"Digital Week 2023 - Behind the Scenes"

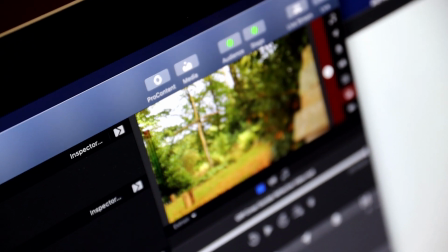251s
We also used film footage from outside our surroundings here.
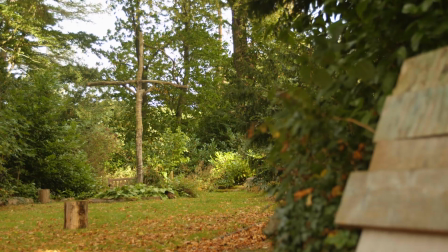256s
We're obviously very lucky at Cliff that we've got such beautiful surroundings, but there's no reason why you couldn't film your own surroundings,
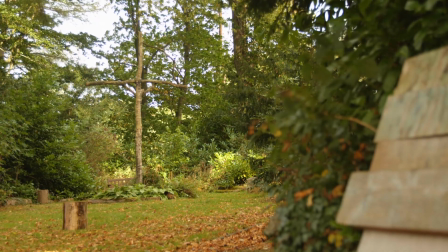262s
whether that is an urban setting or a wildlife setting, or even finding footage from online.
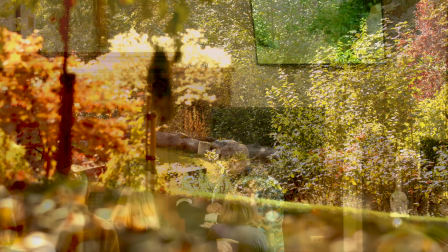267s
And again, because it's dynamic, it's moving, it helps you to feel like it's not just a static shot, it shows that it is actually a video and it is actually live.
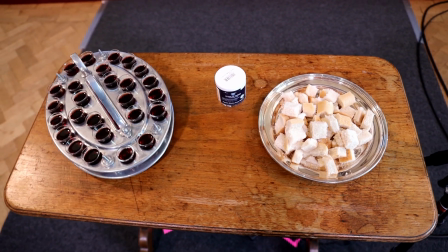276s
And then the last thing that we did was also we had a close-up camera just showing the bread and wine on the communion table.
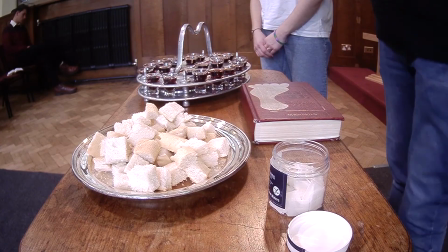281s
And again, because it's dynamic, you can see movement, you can see Ashley's hands moving across the top of it.
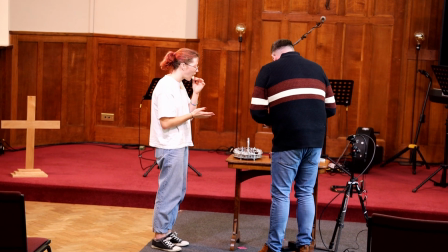287s
And we didn't use it an awful lot, again, because of not wanting to feel intrusive, but actually still just to recognise the importance of the elements within the communion service.
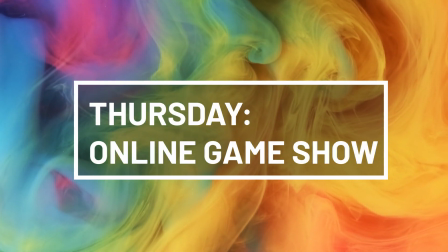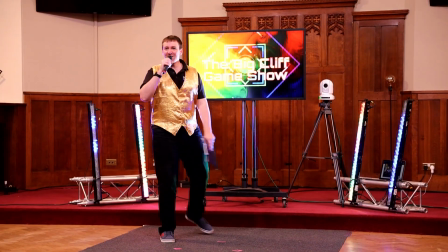302s
the Big Cliff Game Show. This was completely owned by the innovation team, and it was very much an hour event sort of activity.
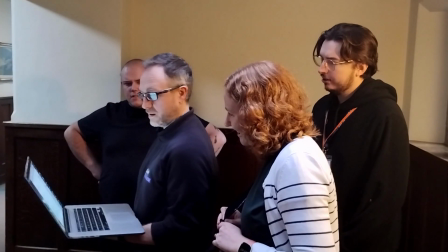311s
We've done sort of elements of this sort of thing in Celebration before,
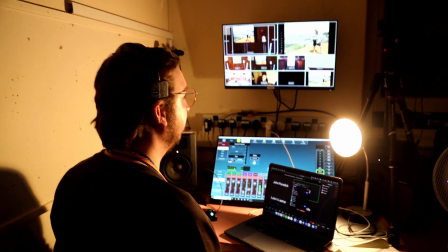315s
but this was sort of pulling all those elements together and making it into much more of a game show and a bit less of an activity within something else.
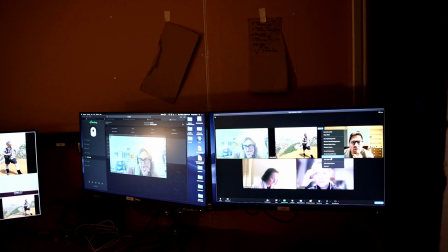323s
We split off into 2 teams, so we had enough people to do that, and then those teams were then split off into breakout rooms, which obviously you can do quite easily on Zoom.
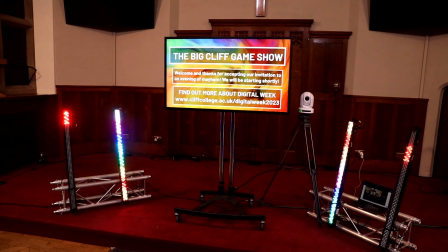332s
And we had a few flashing lights and a few toys, but fundamentally this was practically built around having a Zoom account and using a few phones.
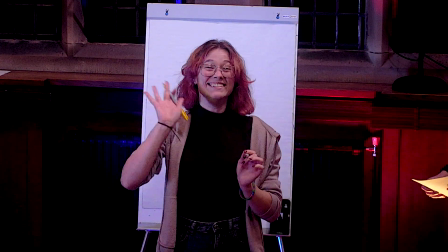340s
Yes, we are lucky at Cliff where we've got more cameras and things to play with,
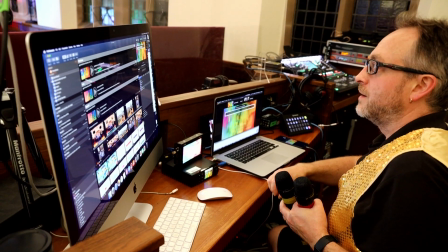344s
but this is the sort of thing where actually you can do a very low-tech solution for
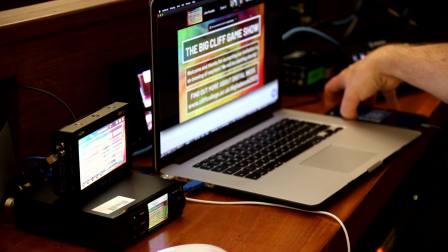350s
making something feel quite interactive and not just sort of static questions being asked on camera.
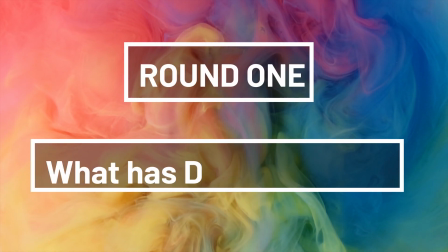355s
Luke made us some flashy intros, but the technology wasn't particularly complicated, as I said,
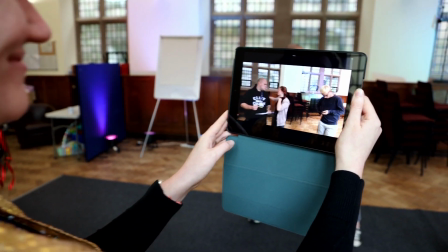360s
and fundamentally there were just a few simple rounds.
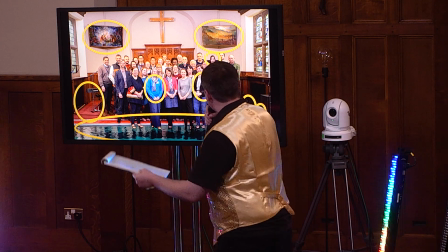364s
It was a spot the difference round, a treasure hunt, which we sort of adapted one that we had already written,
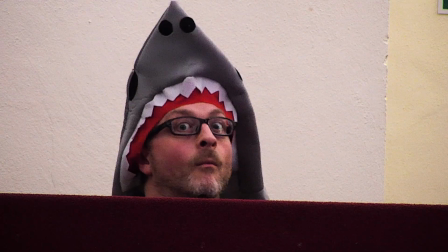371s
a game of Pictionary, and a silly hat game. The first round, the Spot the Difference round, was actually using AI, so we actually used
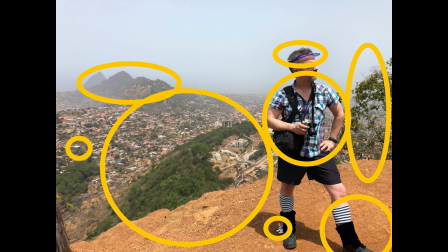381s
tools available that are built into software packages and are available online as well,
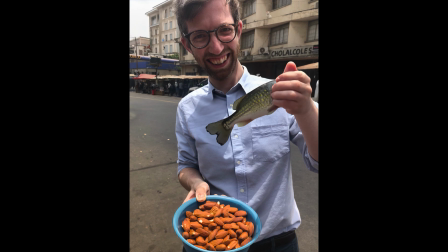387s
and that was using AI to sort of regenerate and change elements of the photos that already existed. So it wasn't really us changing the photos, it was actually using technology to make it easier for us as well.
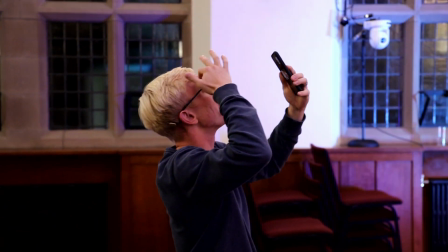398s
A camera phone per team was then given to a student who then were the physical embodiment in the treasure hunt running around the site.
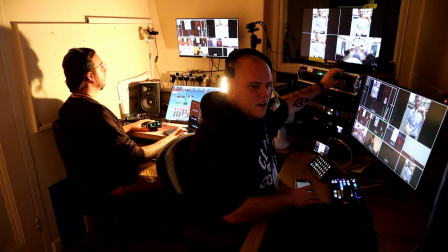407s
And then we had computers back in the chapel in our sort of tech base where we were following where they were up to,
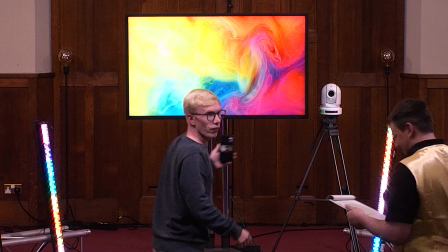413s
so we could see how they were doing in terms of the treasure hunt and not just send people off into the wild and not know where they got to.
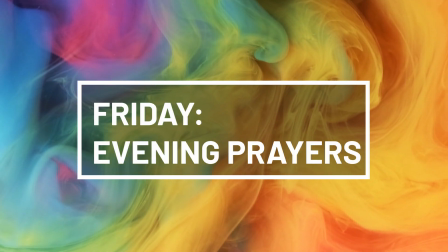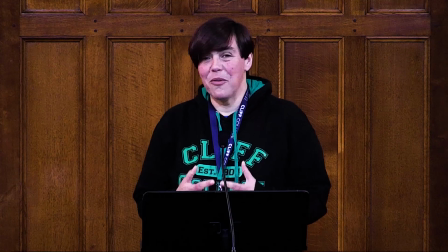427s
Every weekday morning at Cliff College, we live stream our morning prayers online,
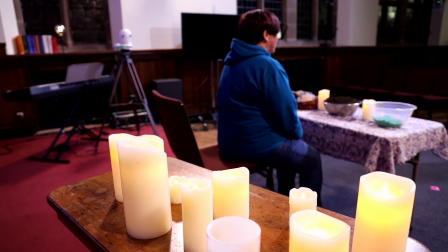434s
and we thought for Digital Week we'd do something a bit different and a bit more creative,
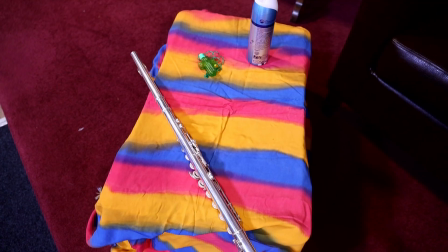439s
and we'd do evening prayers as a special one-off for the week.
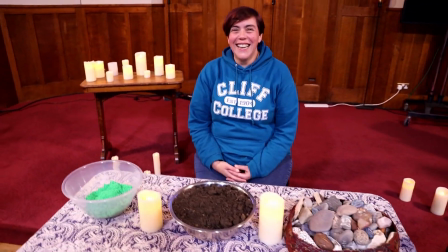443s
Carol, our community warden here at Cliff College, created a series of evening prayers sessions around the different elements,
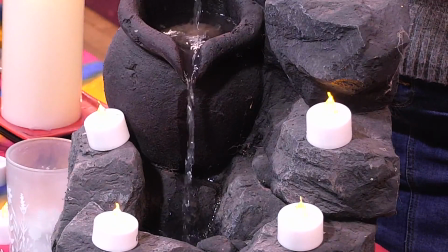451s
and so we managed to capture these in a fairly creative way.
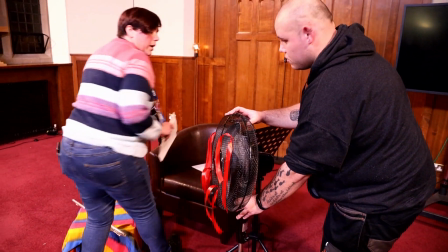456s
3 of those evening prayers were filmed in our chapel as we would do normally,
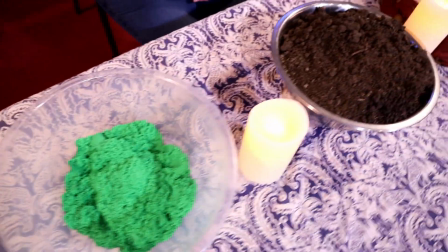461s
but we set up a camera focusing on those different elements that she was focusing on each evening.
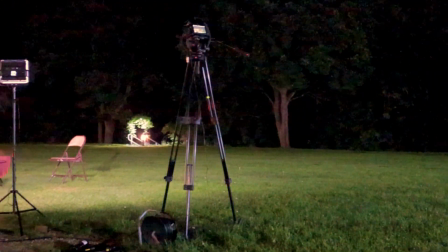468s
Then for 2 of the evening prayers we decided to take it outside, do something a bit different rather than just staying in the chapel,
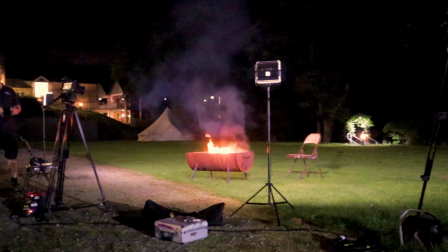477s
and we did it by a fire outside, a sort of campfire prayers.
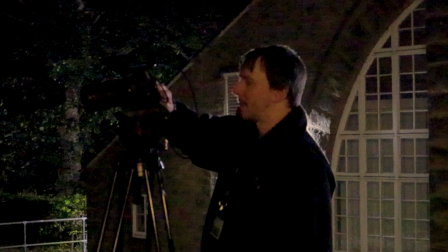483s
And the first evening on Monday was the element of fire, and so it worked really well.
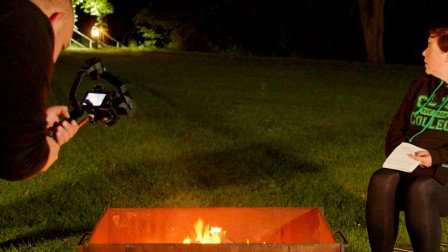489s
We had a multi-camera setup with a gimbal camera to have a bit more movement added into what we were doing as well.